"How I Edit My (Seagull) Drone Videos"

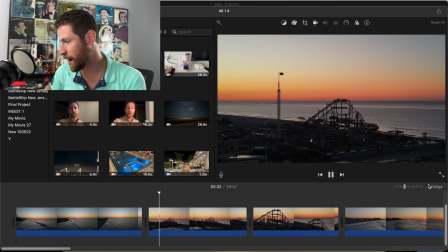249s
You'll see that one's, so I went down, so I want to get rid of that, make it nice and even.
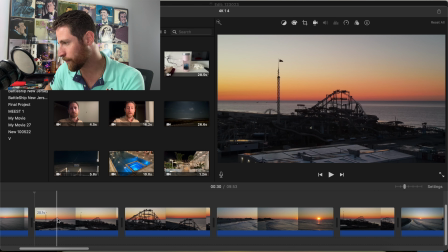254s
So I'll give you the best of the best. And like you even see in here, you can see at what point it kind of finally locks in. Like right about there.
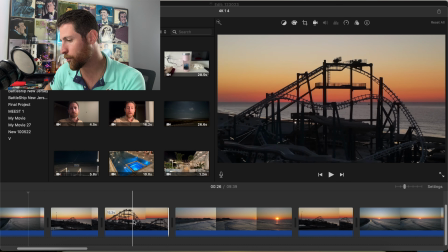270s
So I have to tighten this down even more than what I had before. And of course, this is just the beginning of the editing phase.
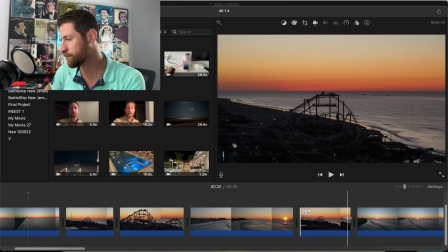278s
I will go through here and most likely edit it down even more,
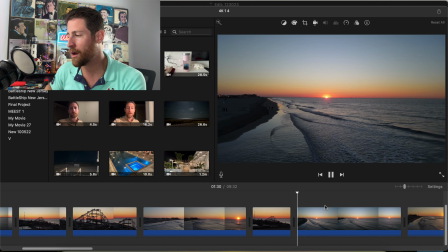283s
because when I pick my music, I'm going to pick something that's going to have a lot of
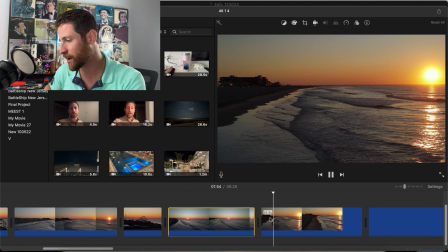289s
downbeats that creates like that perfect reason to cut. See how that one sits there?
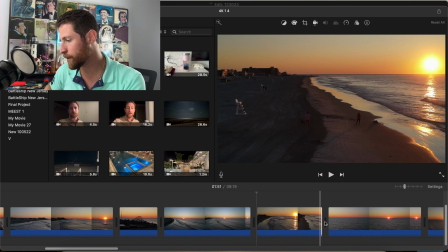295s
I'm hoping this makes sense.
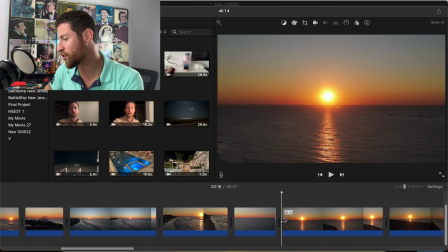300s
I mean, a lot of it has to do with just making sure you get the right shot. You know, if you've got good shots, then you can kind of edit any way you want.
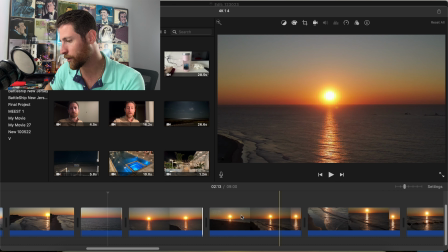309s
I kind of tilt down a little bit halfway through. It is what it is. This is going back this way.
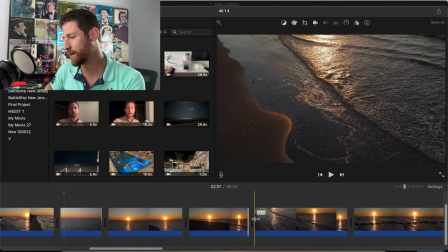314s
And some of these shots I probably won't even use. Now, ideally, I would love to have a drone video almost 8 minutes every time.
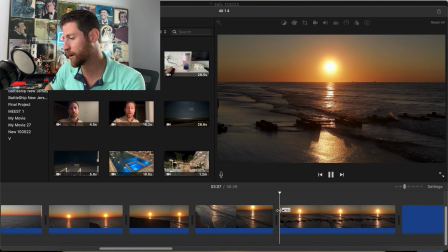322s
But it's kind of hard to keep people's attention, which is why it's super important to have a very good song.
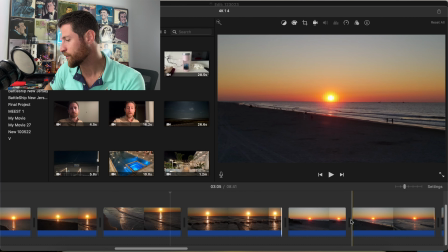328s
Because if it's boring, you know, if it's too slow, it's not going to be ideal.
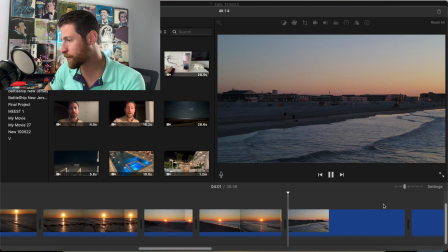333s
And you'll lose people. Like this shot's like a double shot.
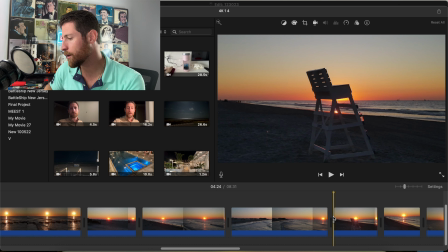338s
I think I already even filmed one like that. This one's a pretty shot here. I did it again for some reason.
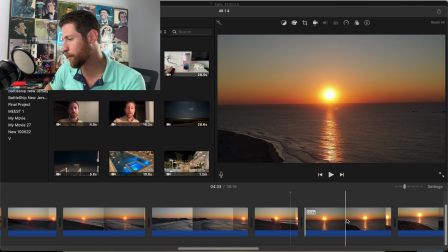345s
I didn't like the first one. This shot will probably not be used. I think I already have one like that.
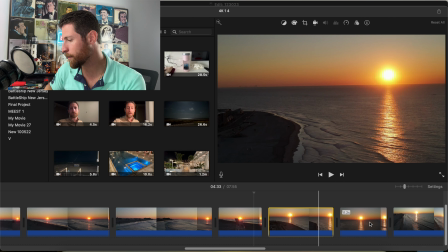351s
This is cool because it looks like the sun is dancing on the water. Probably won't use that one.
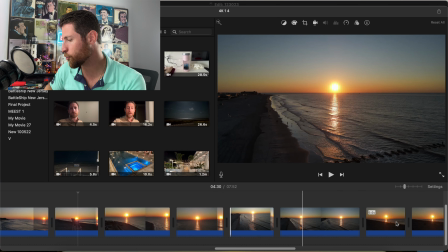358s
I don't really like throwing any footage away until I like really go through it all.
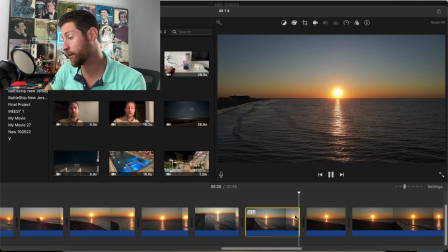362s
And you'll see, I mean, ideally this song, or at least this video, will probably hit 4 minutes.
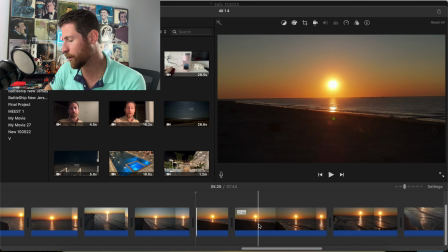368s
I did one going to the east, one west and one east to see which one I like
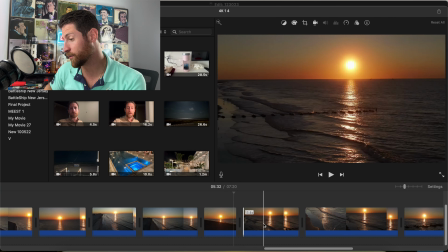373s
better. I think I like going the other way. A lot of it is just judging. This is a cool shot. I wanted the sun to look like it's like going across the screen. So I pretty much tagged in myself to stick on a certain wave to continue with it.
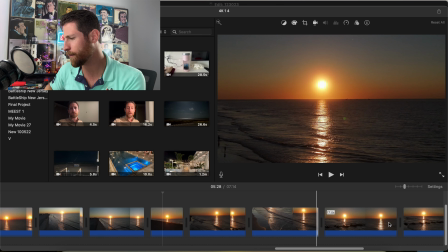388s
There are different ways you could edit videos, by the way. A lot of them you could do them in app, you could do them in Premiere.
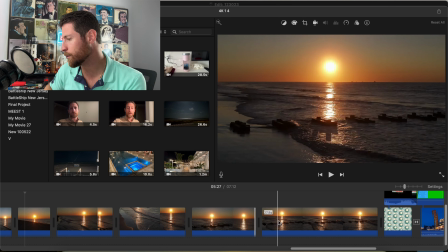395s
I just picked iMovie because it's super easy to use. Like I already have this shot, I think.
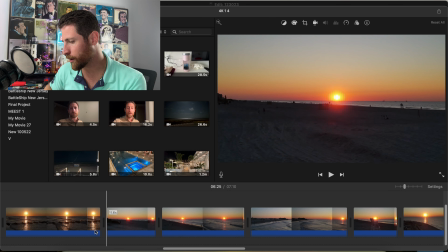402s
I think I imported too many of the same shots because here it is again.
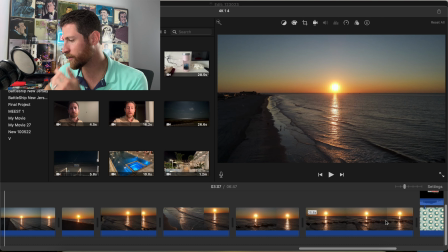409s
So once I finally get in order, and you could tell it's in order in a sense of how I filmed them,
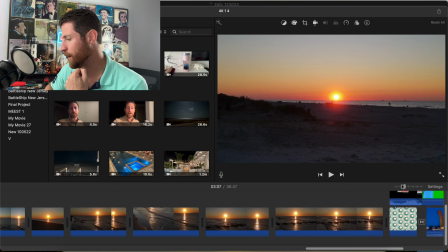414s
I then need to kind of put them in a way that I think tells a story,
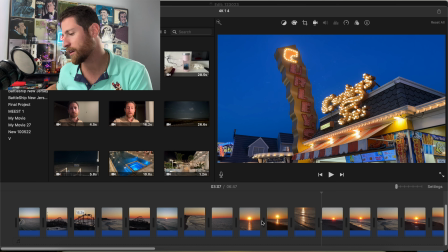419s
because these drone videos are more than just random shots of the ocean, the sun, and things around it.
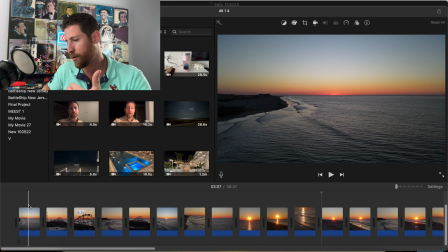424s
It's supposed to tell a story. There needs to be an intro. The intro for this is you're cruising into the ocean.
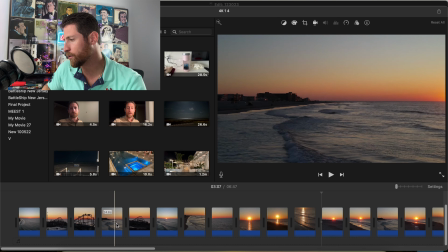430s
You know, you're going over the coasters. And like this one's out of order. I got to move this one out.
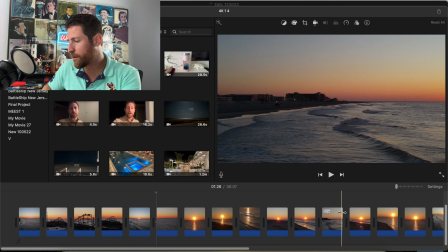440s
Same with this one too. So I want to make sure that that is conveyed in these.
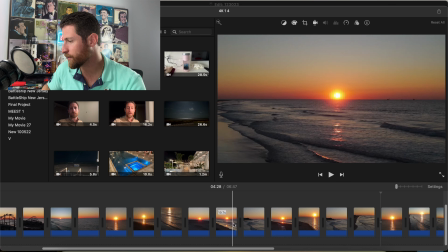448s
I could swear some of these seem like I'm just reusing shots. I have to go through here and make sure we don't have any of the same shots.
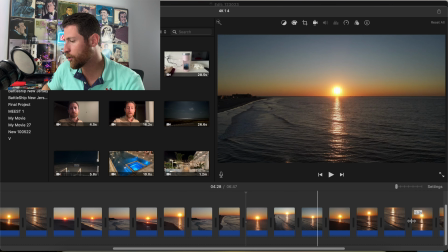456s
But so I need to find a good ending, you know,
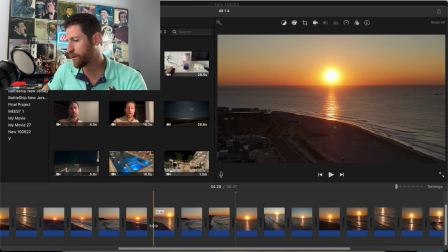459s
find something that kind of is one of those like goodbye kind of like long drawn out,
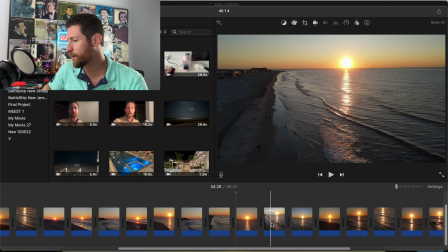466s
maybe throw some sounds of the ocean in there. Probably maybe that one would be a good one here.
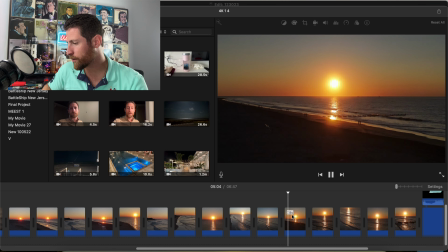474s
Because it's coming forward, that's going side to side, and you want it to be at least 15 seconds.
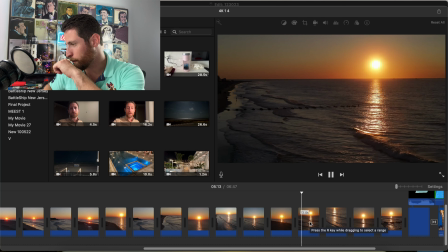478s
Like this actually might be the shot.
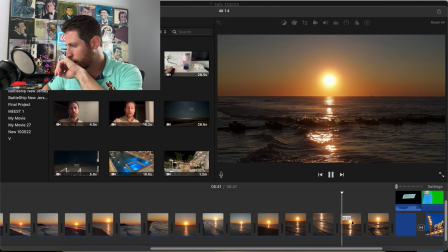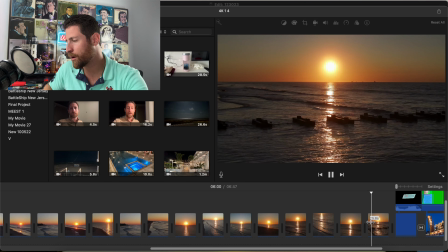488s
I mean, this actually probably is the shot here because it's nice and slow, and then I could fade it down.